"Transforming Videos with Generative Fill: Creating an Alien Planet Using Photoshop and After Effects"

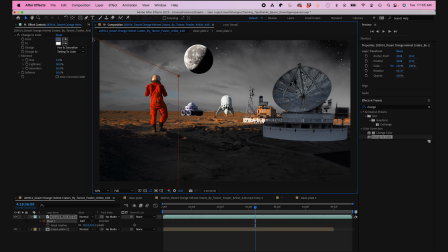[4:08]
So here I'll keyframe and animate my mask around my astronaut so it blends in with the Photoshop layer.
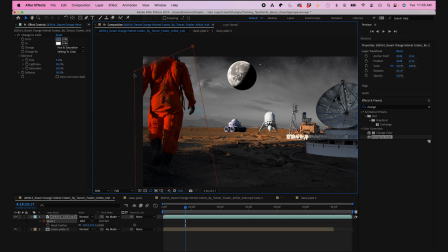[4:15]
Okay, that looks pretty good. Jumping backwards, I'm gonna move the mask up a little bit here. Okay, looking pretty good. I'm gonna make sure I have it feathered.
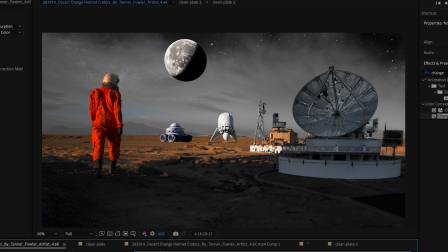So now to take it a little bit further, I'll add some dust. This is just a stock clip that I found.
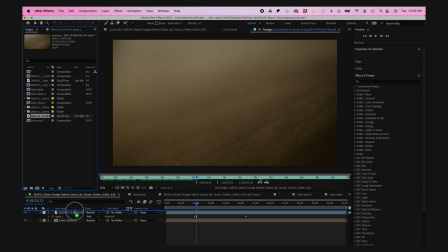[4:38]
So I'm gonna grab this into my comp, I'm gonna scale it a bit, and I'm gonna lower the opacity.
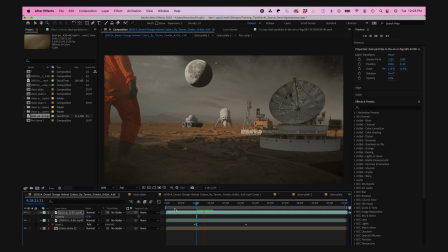[4:45]
That's gonna add a little bit of motion and dynamics to my video. That looks really good. So from there, you can kind of add different video elements to make the scene kind of come to life.
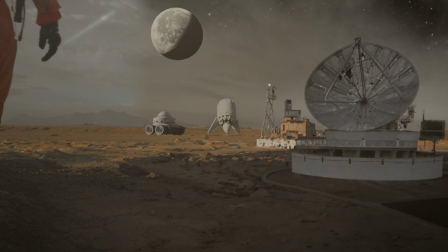[4:57]
Like here, I added a blinking light on this tower here, and
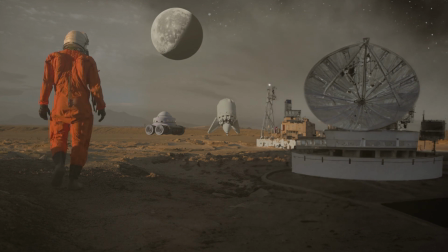[5:00]
I gave a slight motion rotation to this satellite dish to kind of bring these elements to life and blend them into the scene a little bit more. So the generative fill feature from Photoshop is still in beta, but there's tons of different possibilities, not only with stills, but with video too.
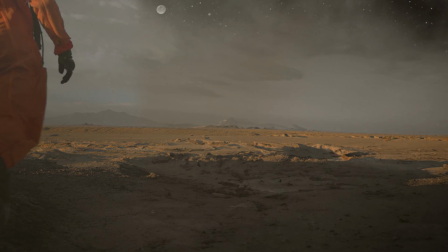[5:16]
So with the help of After Effects, you can add different life to your videos or your scenes.
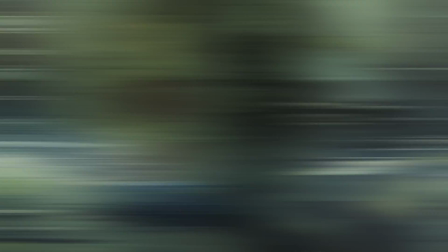[5:22]
So if you guys are interested, you could check out my other videos using generative fill for video. Hope this video helps your videos in the future. See you next time.